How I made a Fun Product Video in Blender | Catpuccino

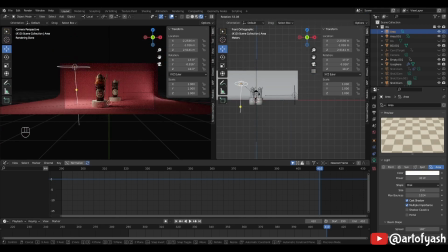494s
I duplicated the coffee cups and cast,
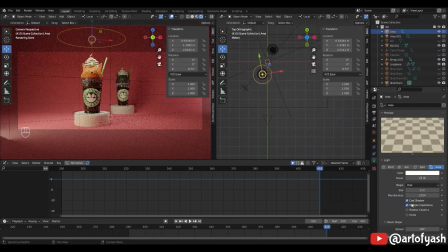497s
animated the movement in a semicircle and then animated the camera's depth of focus to focus on the nearest coffee.
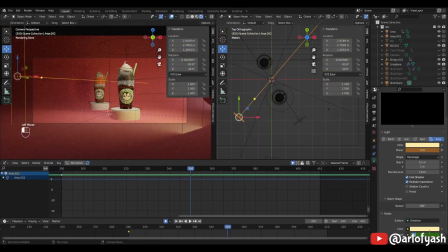507s
Here I did use the 3-point lighting system.
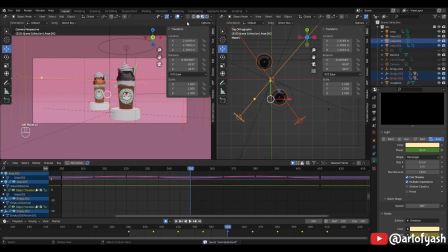511s
I added fill light on the top and animated the lights to highlight the coffee nearest to the camera.
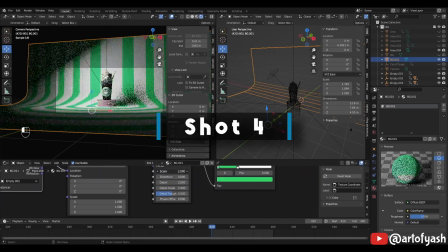520s
For shot 4, this shot I wanted to animate the background with some fun effect.
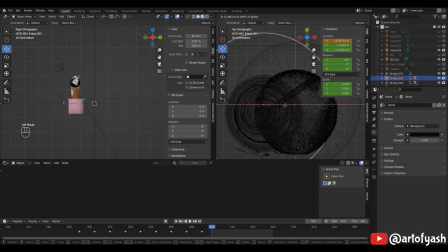526s
I wanted a zooming kind of effect to happen with the focus on the coffee.
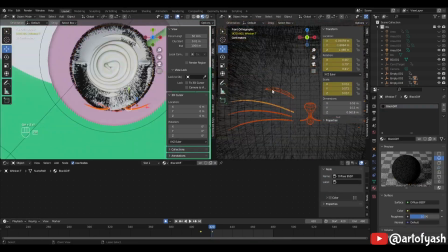531s
I added a wave texture to the original background. I made texture coordinates to originate from an empty.
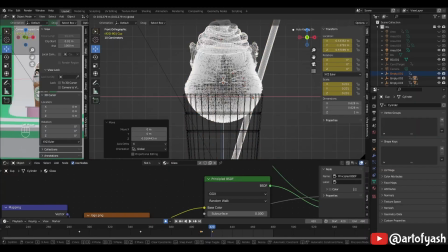539s
I placed this empty right in middle of the green stage, so it looks like the wave is emanating from the stage.
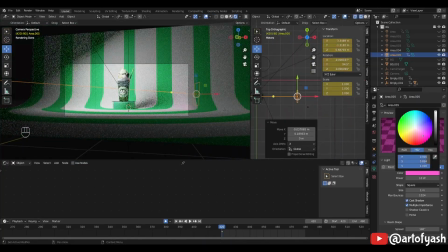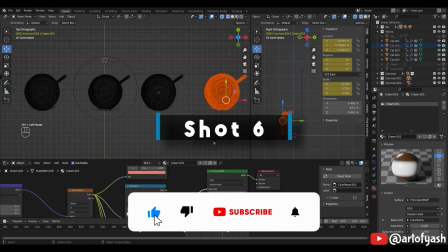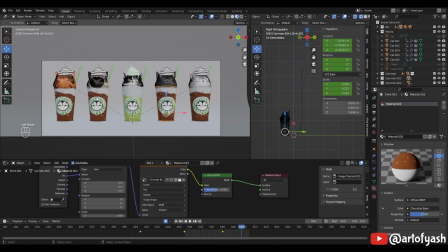558s
For the final closing shot, I just wanted all the flavors to be on the screen, Apple product style.
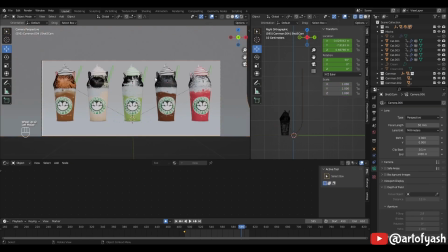564s
I placed all the Catpuccinos on the plane, animated the center one to appear from behind the camera onto the screen,
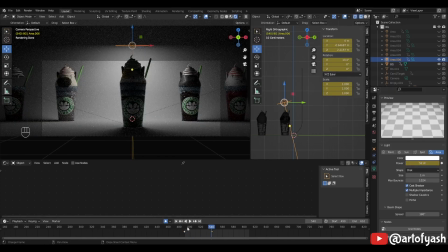571s
the side ones to meet the center one, and then finally a zoom out of the camera.
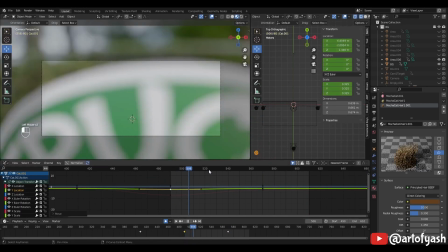576s
Here also I used 3-point light system, big light on top, 2 lights from behind the camera to highlight all the cups, and I rendered it.
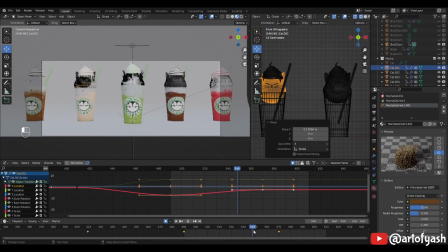587s
I edited and added few text and voiceover in DaVinci Resolve and the video was ready.
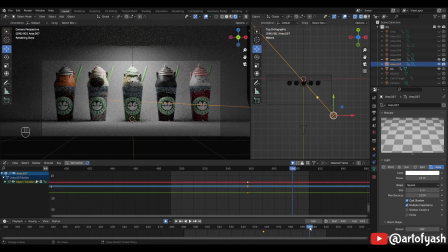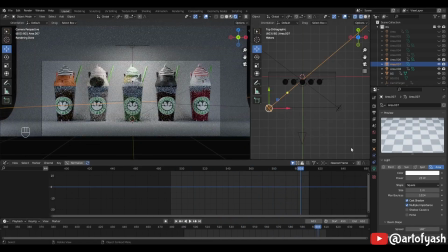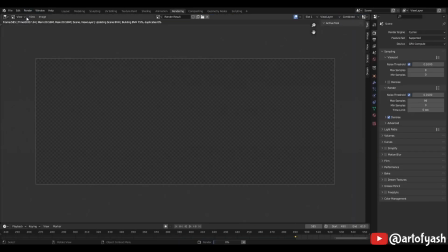And that's all, folks. Hope you had
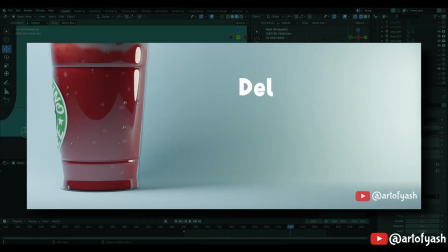632s
all enjoyed the video and learned something. If you do like my content, please like and subscribe to my channel.
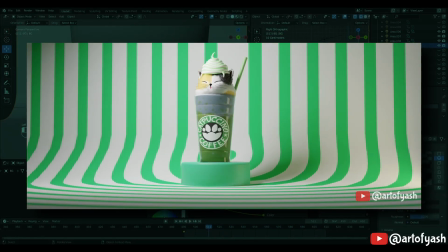638s
Your support means a lot to me. Thank you for watching. Take care. I'll see you in my next video.
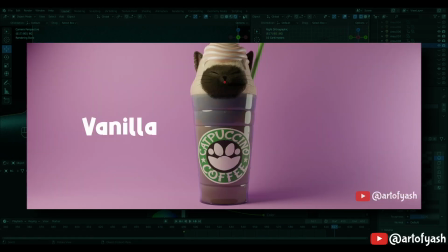644s
Goodbye.